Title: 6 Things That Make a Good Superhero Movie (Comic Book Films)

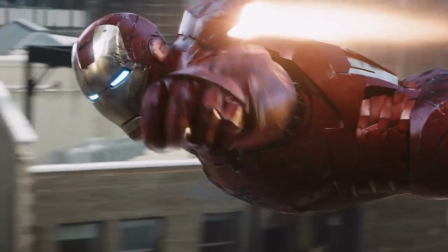we can assume that many regular people have died, but it's difficult to care when the people dying are just a faceless crowd.
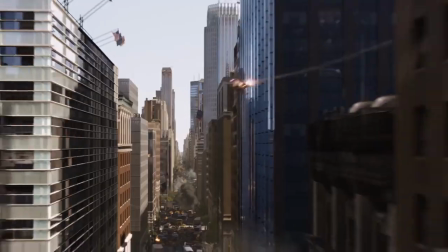If an action scene actually focuses on the ones that are in danger, then it will have an emotional impact.
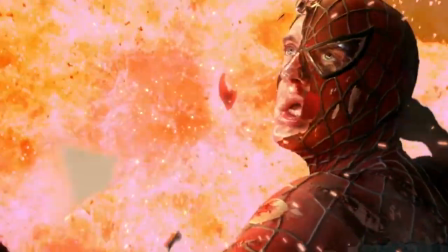I like to highlight Sam Raimi's Spider-Man films because they do action the way it should be done.
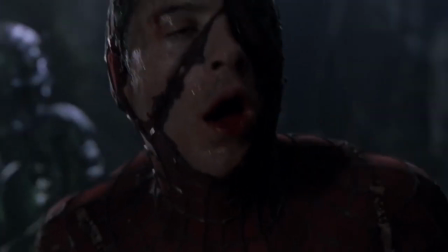In some scenes, Spider-Man gets beat to a pulp, we get to see him in moments of weakness, and there is always a clear winner to every confrontation.
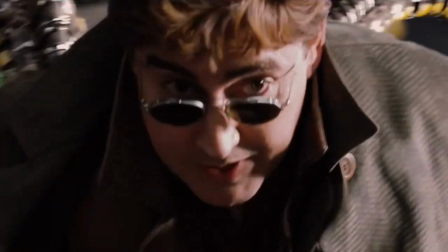Also, a good majority of the action scenes in the entire trilogy involve characters we know and love that are in danger.
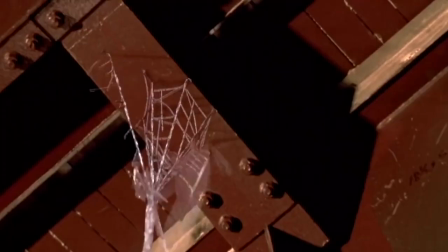Tobey Maguire's Spider-Man is faced with tasks that are on a smaller scale than, let's say, the Avengers trying to protect New York City from an alien attack,
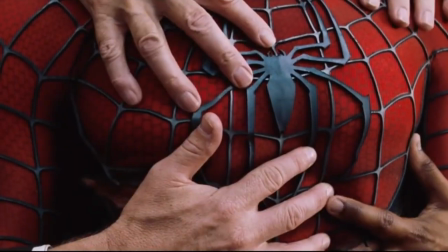yet the dangers he faces still feel more important because they are personal. Even when Spider-Man must save a crowd of people, Raimi takes the time to give them a face.
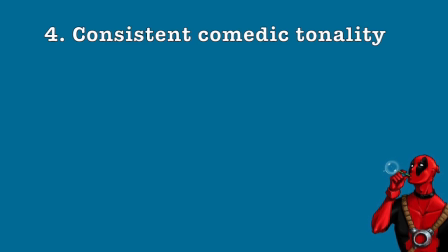Fourth, a consistent tonality in comedy.
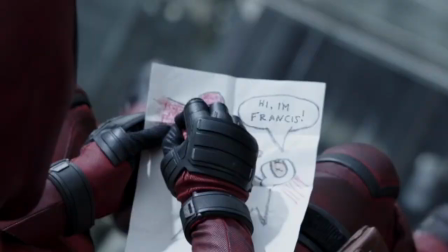Unless they're seeing Deadpool, moviegoers aren't really buying tickets to these superhero movies to see a straight-up comedy film.
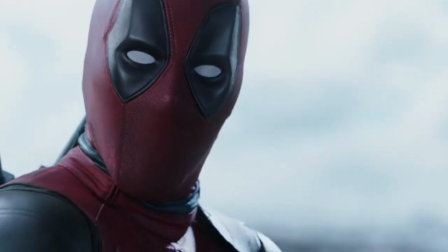That's why any comedy that isn't character-based will just feel forced. Take a look at this awful joke from the Black Panther.
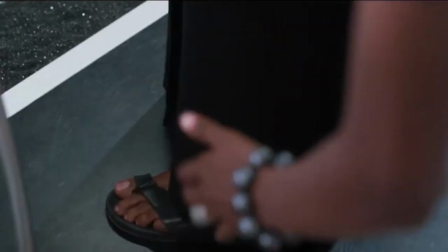Question is, what are those?
The cringe.
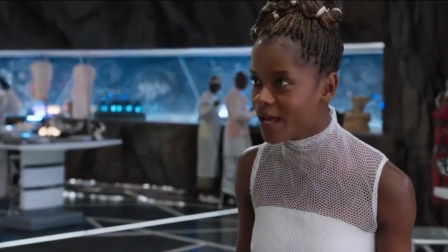It consumes me.
The only people that were laughing in the theater during that joke were 11-year-olds who were like, that's a meme.
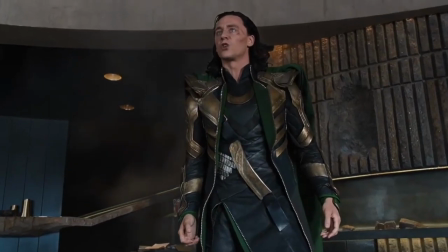Now take a look at this scene.
I am a god, you dull creature, and I will not be bullied by that.
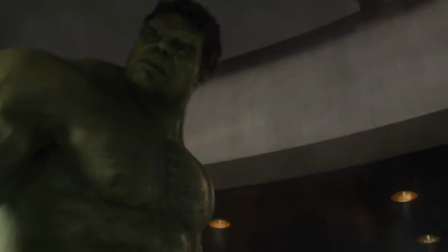This works a lot better because it's character-based. When I saw The Avengers in theaters, I recall people actually laughing at that.
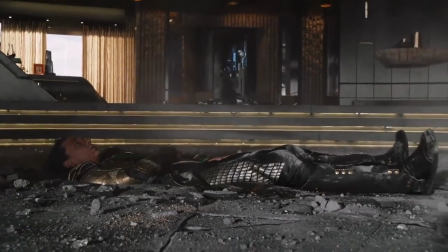Character-based comedy feels more organic, and it's going to land for audiences a lot more often.
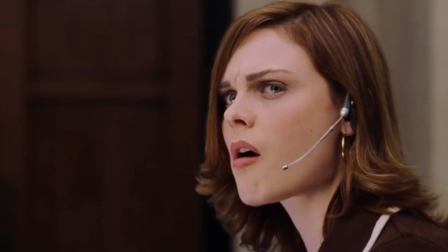Furthermore, comedy has always been about timing. It's very important that any sort of humor be executed during appropriate situations.
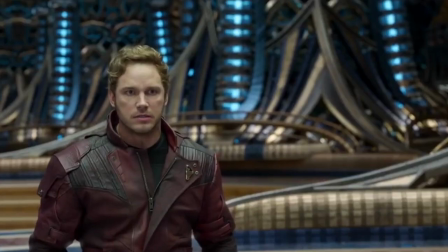Although many superhero films do go the lighthearted route, which is completely fine, they should avoid interrupting what is supposed to be a heartfelt moment with a poorly timed joke.
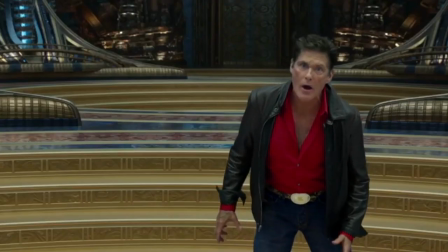It takes away from the emotions the audience is supposed to be feeling. Fifth, color grading.
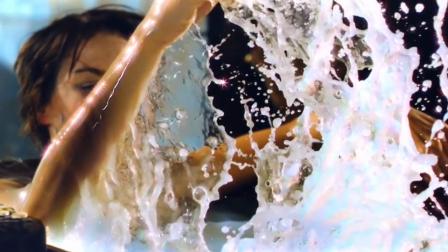Color grading is the process of altering and enhancing the color of a motion picture, video image, or still image electronically, photochemically, or digitally.
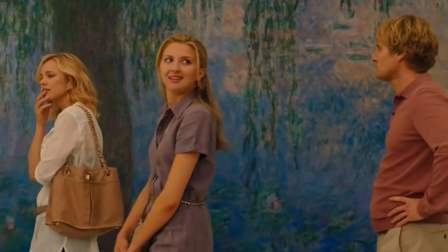Boring! During post-production of a film, a colorist goes through the film shot by shot,
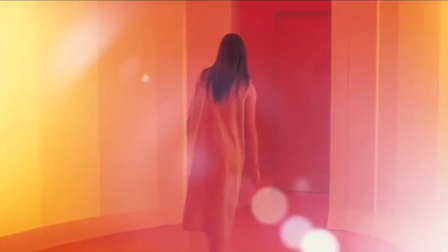usually under the direct supervision of the producer, director, and director of photography to adjust the color balance of each shot.
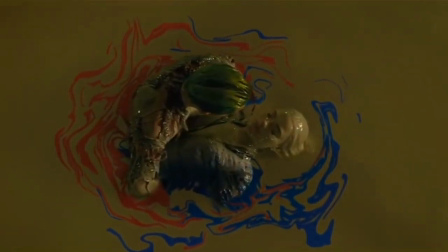This is done for a number of reasons, like so different scenes shot in different light conditions match better together, or to give an overall vibe throughout the movie.
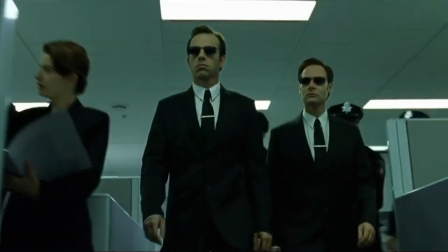Think The Matrix's muddy fluorescent green look that enhances its cyberpunk aesthetic.
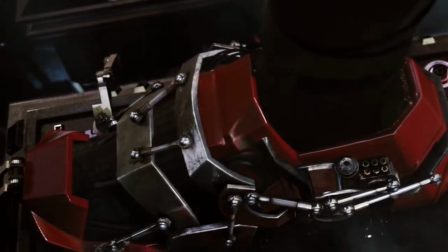Now, what's important for superhero movies color grading wise is that the colors are vibrant because they are based off comic books, which usually contain bright and striking images.
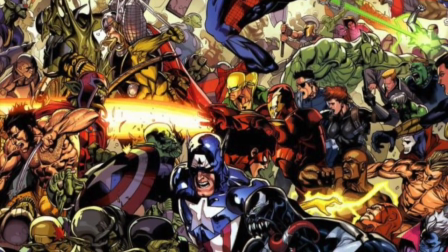What makes the images so eye-popping in comic books is the contrast between the black ink with all the other colors.
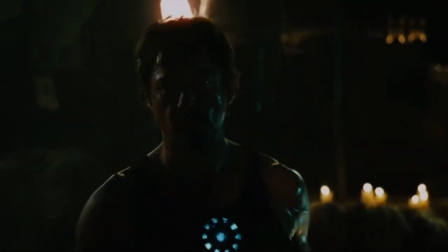DC's color grading looks great, and the first few Marvel films that were shot on film look pretty good as well.
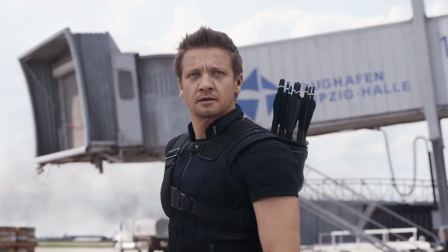But when Marvel switched over to digital, their movies became dull and gray looking.
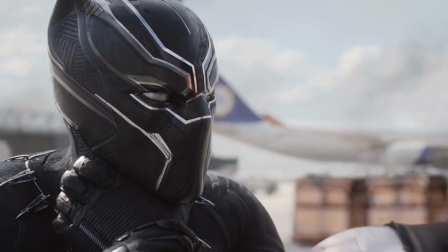I mean, have a look at Grey Panther here in Captain America Civil War, or even take a quick gander at the sky in any digitally shot Marvel film. It's not even blue!
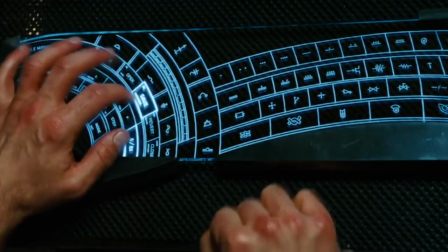I feel like Marvel failed to realize that once you go black, you never go back, because the first Iron Man movie shot on film has visible pure black value, so the other colors pop.
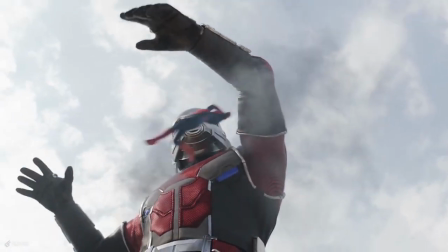But any film they shot later on digital lacks pure black value, so the colors don't pop.
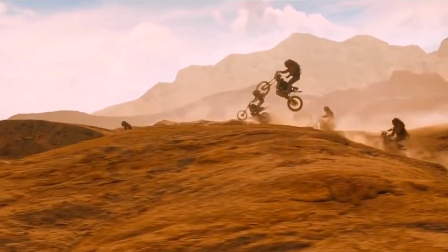However, we can't blame the switch from film to digital for the lack of black value and vibrant colors, because so many movies shot digitally don't have this problem at all.
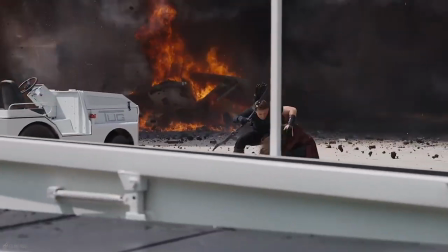I think maybe the color grading team down at Marvel just really likes the color gray. With our current technology and the millions of dollars at the disposal of these major film companies,
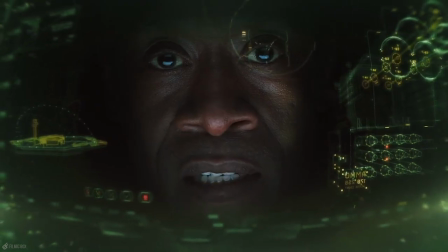there's no reason why comic book movies can't look vibrant like the comics they're based on, regardless of how they're shot.
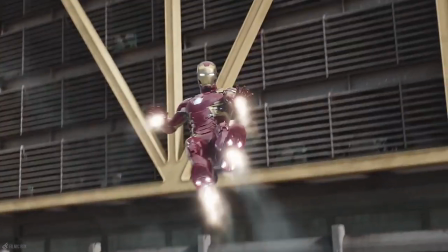Don't get me wrong, I love Marvel films just as much as this guy probably does.
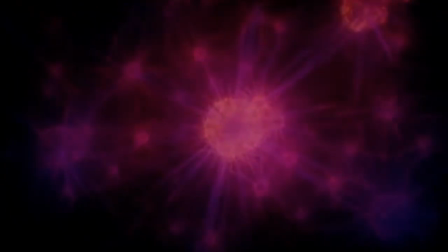And just because it doesn't feel like I'm overdosing on acid while I watch their digitally shot movies doesn't mean they're not good.
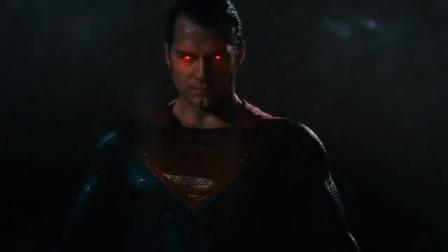In fact, DC has their color grading figured out, and except for a few exceptions,
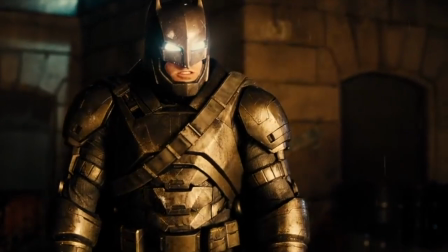many of their movies are bad, so color grading for sure won't make or break your superhero movie.
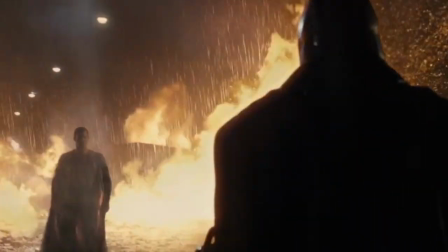I simply believe that Marvel films could be better visually, and that would make them even gooder.
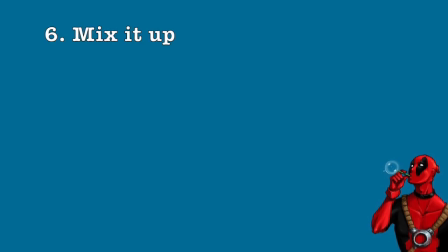And yes, I know that's not a word, moving on. My sixth and final point is straight from the formula and genre.